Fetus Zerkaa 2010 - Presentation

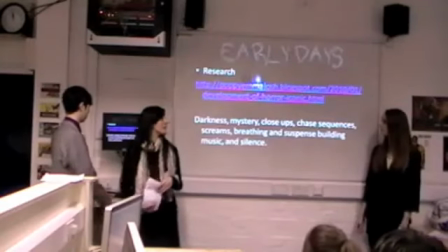(0:00)
this is our presentation for our film Domt. And before we could start filming,
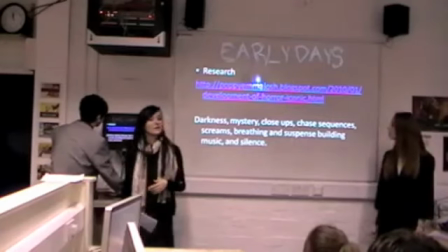(0:05)
we had to undertake some research on past horror films and how the conventions were set.
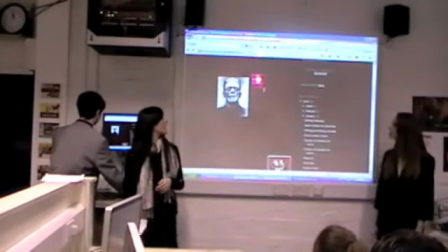(0:12)
Starting from the first films from the early 1890s all the way down to
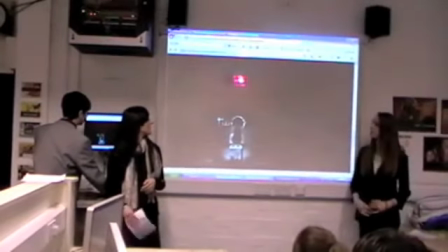(0:19)
the 1990s and 2000s, where we got our main influence from.
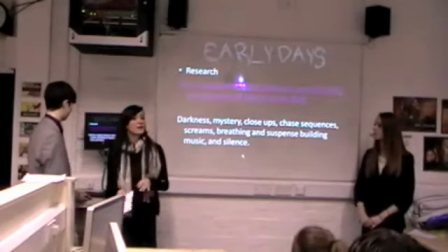(0:23)
They were mainly teenage catered films that were more mentally thrilling rather than gory films,
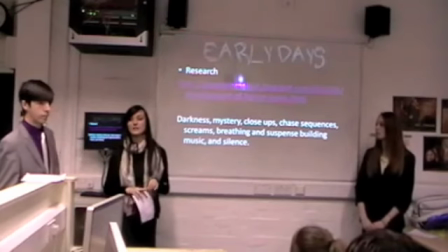(0:29)
such as The Grudge, The Ring, and Shaun of the Dead or Dawn of the Dead?
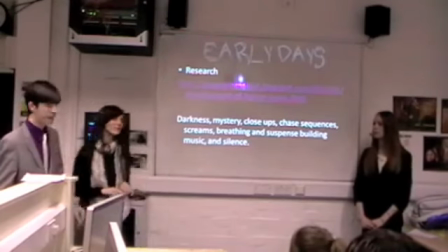(0:35)
Shaun of the Dead.
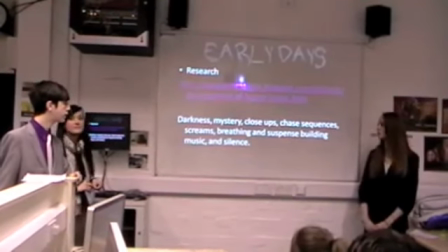(0:36)
And from this research, we found that some of the conventions of them films were darkness, mystery, close-ups, chase sequences, screams, breathing, and suspense with the music and silence.
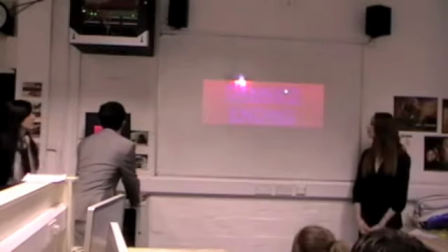(0:44)
And an example of how we use this in our film is here, hopefully.
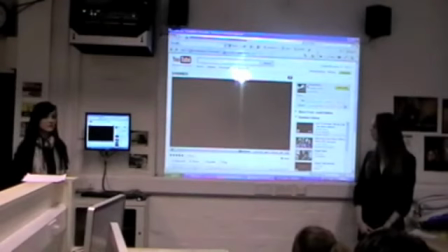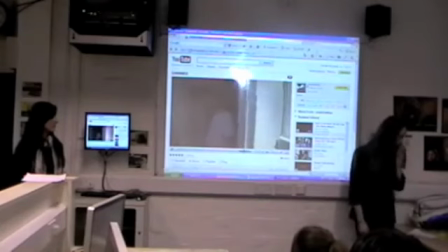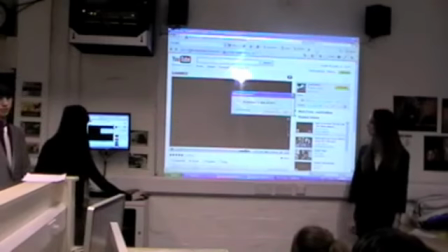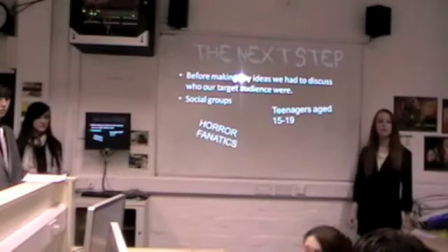(1:07)
For our social groups, we decided on people with a common identity for horror.
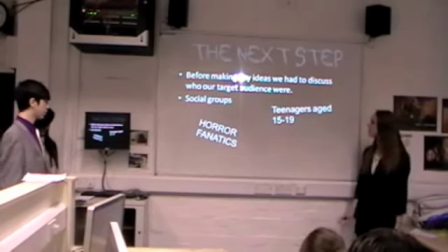(1:12)
For our target audience, we decided on teenagers from about 15 to 19 and horror fanatics, because we thought teenagers would empathise with the characters more.
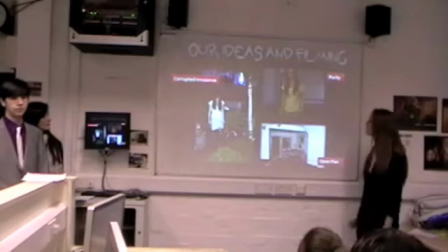(1:24)
For our costumes, we wanted to draw similarities but also highlight differences between the two characters. So we had me in white and then Poppy in white, but we made her dirty to suggest that corrupted innocence.
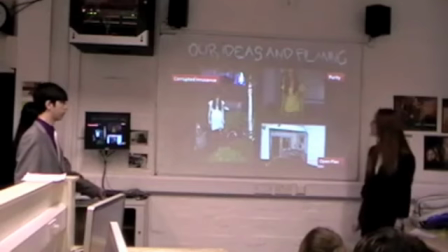(1:36)
And for the house, we got influence from films such as Scream, because we wanted it to be open plan. So basically, wherever Poppy runs, there's nowhere to hide.
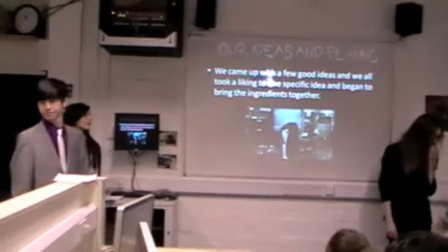(1:48)
We came up with a few ideas, like before we come to a final idea.
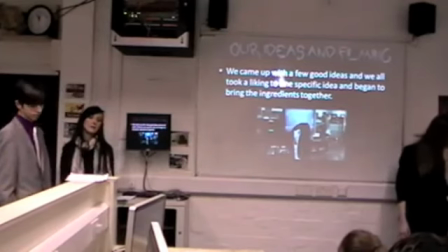(1:53)
One of our ideas was a sort of party in the woods with like alcohol, like a reason for a killer to kill because alcohol's bad, sort of like a teenage scene.
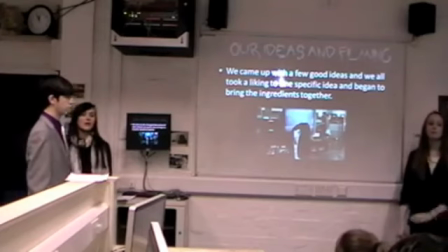(2:04)
But we thought that would be quite hard to do because of like it being outside and like weather and things like that, and getting all people to act in it. Another idea that we was going to use was a car.
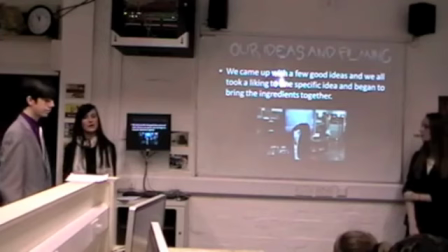(2:19)
There was like a girl coming out from shopping, going to her car, and an ambiguous man car eventually kills her. But we found that would be hard because one, we can't afford a car, two, none of us can actually drive a car, so we thought that would be quite difficult.
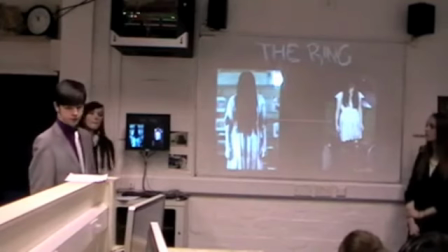(2:37)
From our research, we found The Ring would be a good film to use Aiden's textuality from, because it was a popular film amongst our target audience being teenagers 14 to 19, and it actually won 7 awards and had 5 other nominations. So, an
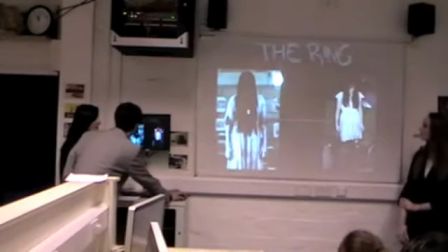(2:53)
example of that, The Ring, is
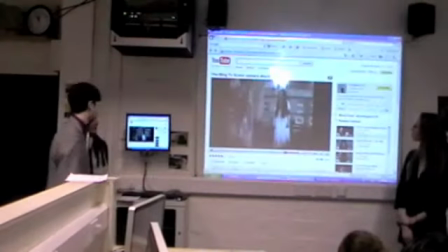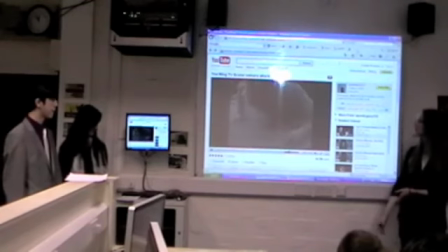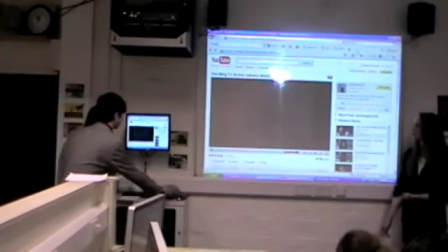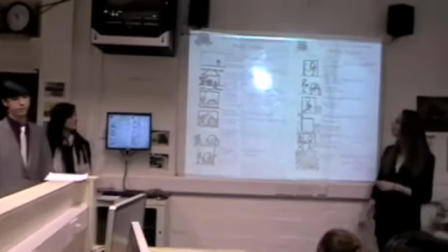(3:27)
for our final idea,
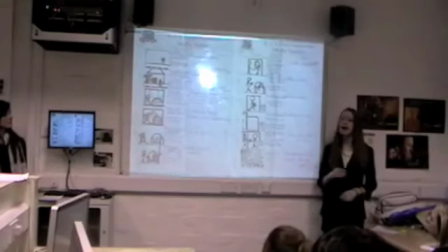(3:28)
we rested upon a narrative of a supernatural girl approaching a house and eventually killing the boy and then eventually killing the girl.
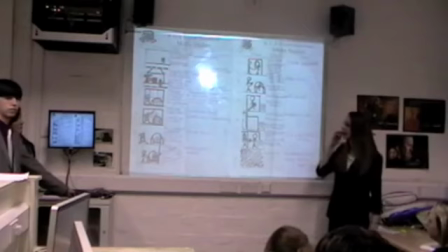(3:37)
Initially, we subverted the stereotypes by not having a reason for the killing, but we decided that we wanted more of a narrative because we didn't feel like enough was going on. So we decided to give a reason and like put a relationship between the two girls, and we did this by adding photos at the beginning.
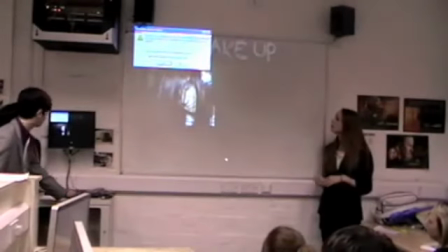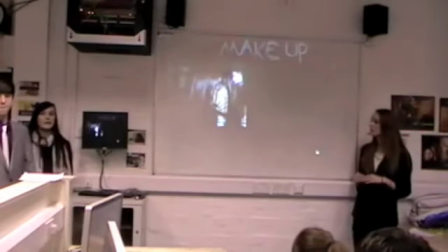(3:58)
Yeah, another main thing in our project was the makeup.